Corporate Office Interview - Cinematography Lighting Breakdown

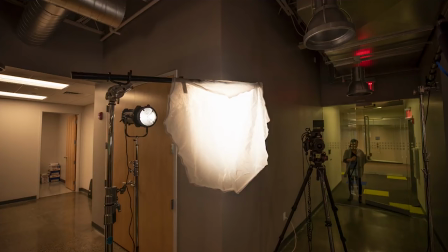[4:08]
So if you jump over into the position where the talent is sitting, this is the light right off to their left. You can see the light shooting into this diffusion. we actually forgot our frame. So we just stole this from a softbox and then we put it on a boom pole and sort of just clamped it on and we were able to
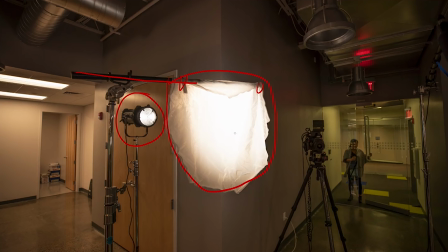[4:23]
shoot the light into that to get our really nice soft light that is just outside of frame right. Now, if I jump over to the backside of the camera, you can see a little bit better. So our talent is standing right down here.
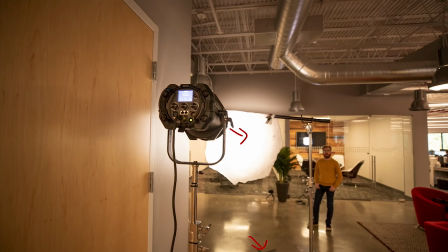[4:36]
We have our key light shooting into this softbox. And one thing that was really nice about having the Felix Q8 specifically is that it has a zoom control. So you can actually focus the beam in. This was really important because we didn't have a huge like 8x softbox that we were able to focus the
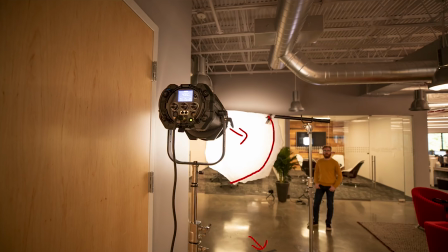[4:52]
beam in and not get it falling over or sort of like wrapping around and having any hard light hit our talent. So I just zoomed it in and then we were able to cut that off so we didn't get any overexposed areas on the subject's face or on their arm or on their lower half that we were actually seeing in the frame.
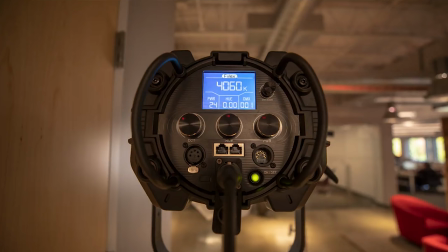[5:06]
Going a little bit closer to the light, you can see what our settings were. So we were at about 4,060 Kelvin. Our power was at 24. So we had quite a ways to go on this if we wanted to brighten it up a little bit more, but it was getting a little bit too moody and some of the other areas were getting too dark. So we decided to go with 24 power,
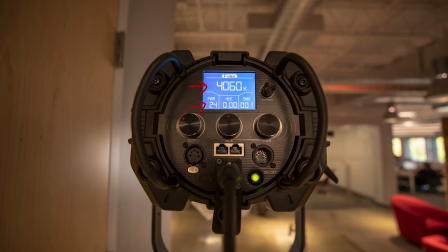[5:23]
about 4,000 Kelvin to balance out some of the tungsten light that we were seeing bouncing around as well as the daylight from the windows that you can see in the back.
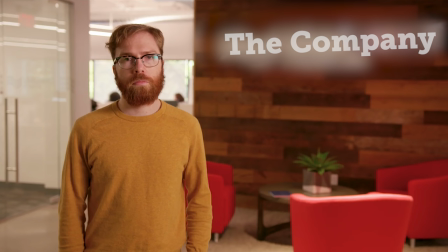[5:30]
So going back to the shot where we added the key light, the next thing that we're gonna do is add in an edge light or a rim light. And if you look on the left side of his face, right over here, you're gonna be able to see that light come on just a tiny little bit, just a hint to give a little bit of separation from this background area,
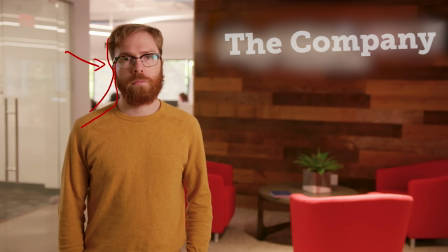[5:48]
give a little bit of edge on him and on his shoulder and really just like make it pop and add a little bit of dimension to it.
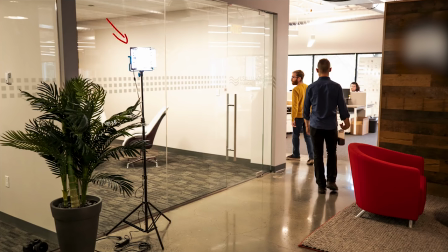[5:54]
And that light that was giving him the edge was just a small dracast on a stand. We had it balanced a little bit cooler so we were getting more of a daylight shift to it to sort of motivate from the windows that were behind him. But that was just coming in and really just touching up and giving a little bit of separation on the edge of his face.
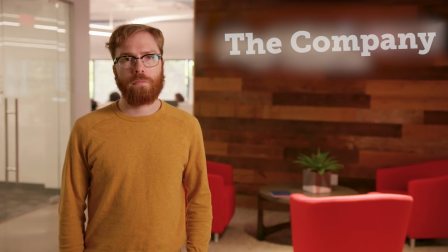[6:10]
So after we got that edge light on him, the last thing that we needed to do was get rid of this edge light on the chair, which was coming from that security light that won't ever be able to be turned off. What we ended up doing with that is just throwing a small diffusion on it.
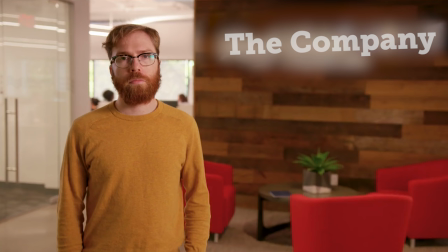[6:23]
So let me show you what it looked like after we did it, and then I'll show you how we accomplished it. So there it is with the diffusion in that light, and then there it is without it.
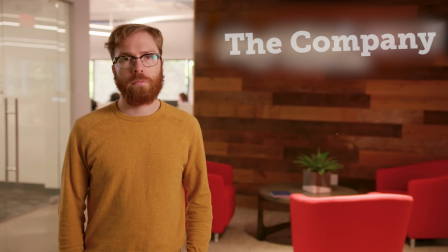[6:32]
So you can see we're actually solving a couple different problems here. The first one is that that light coming down is giving a lot of red bounce to this wall.
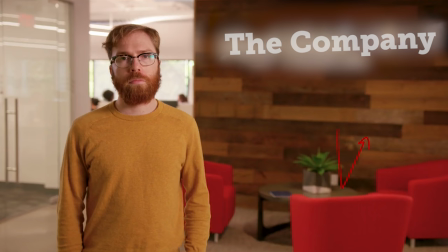[6:39]
So when we're able to turn that off or diffuse it and sort of lower the intensity, we're getting rid of a lot of that red bounce.
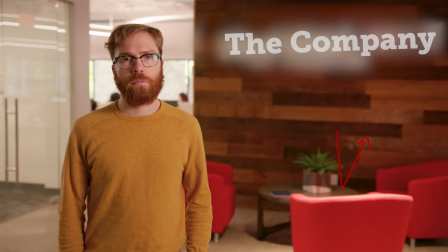[6:45]
And it's also not giving as much of a highlight spot on the chair. So it allows our eye to go back to the talent instead of being drawn down there. Now, what we did for this was actually pretty simple. You do want to be careful with this because it's not always the safest way to do it.
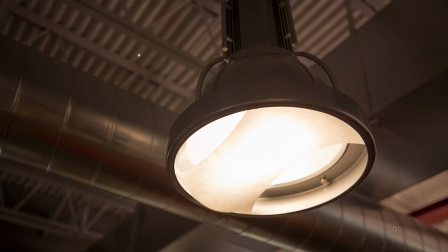[6:58]
But we added in a piece of paper. Like you can see here, we just stuffed it up in there. So we're getting rid of that hard beam that's coming straight down and diffusing it with a piece of paper Now why you want to be careful is that sometimes these lights can be really hot And if you put some sort of paper in there, it could actually catch fire So we did this for a short period of time I think it was only in there for about five minutes
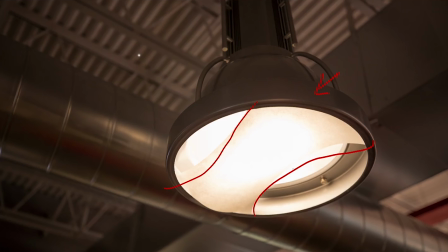[7:18]
But you want to keep an eye on that and you want to make sure that it's not getting too hot Now let me go back and I'll show
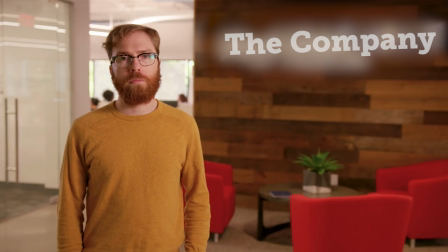[7:23]
you again exactly what we did So there it is with the light off there. It is with that light on So you can see we just cut it down. It allows your attention to go back to the talent again like I said, and we're getting rid of a lot of that orange red bounce from the chair.
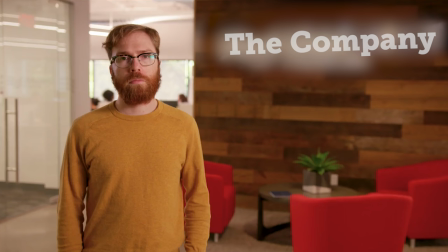[7:37]
So I think that's pretty much it. That's going to wrap it up for this lighting breakdown. Let me do a quick rundown of all of the steps.
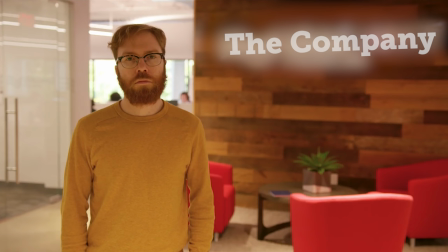[7:44]
So starting at the top, we had nothing. Then we closed the shades in the background to get rid of those highlights.
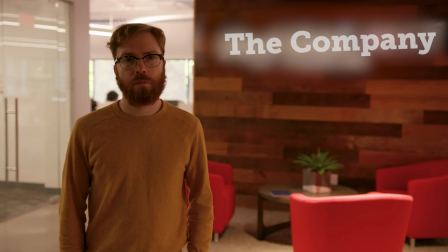[7:51]
Then we turned off all the overheads so we're not getting that bounce off the ground. Then we turn on our key light, which is coming from the right side of frame to give us our nice soft wrapping light.
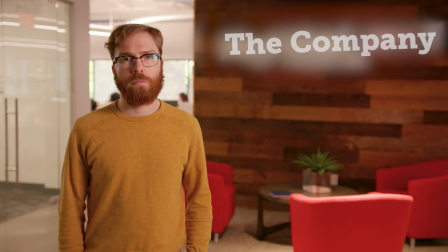[7:59]
After that, we're going to throw on that edge light just to give them a little bit of separation from the background.
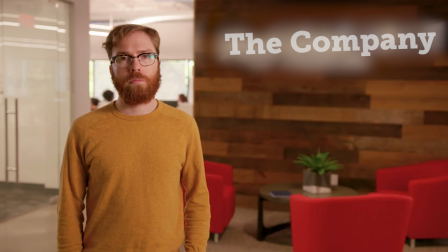[8:05]
And then lastly, we put some diffusion on that security light, and it really cuts down on all of the red shift in the image, as well as that bright highlight on the chair that just sort of draws your eye in the wrong direction. So that's going to wrap it up for this lighting breakdown.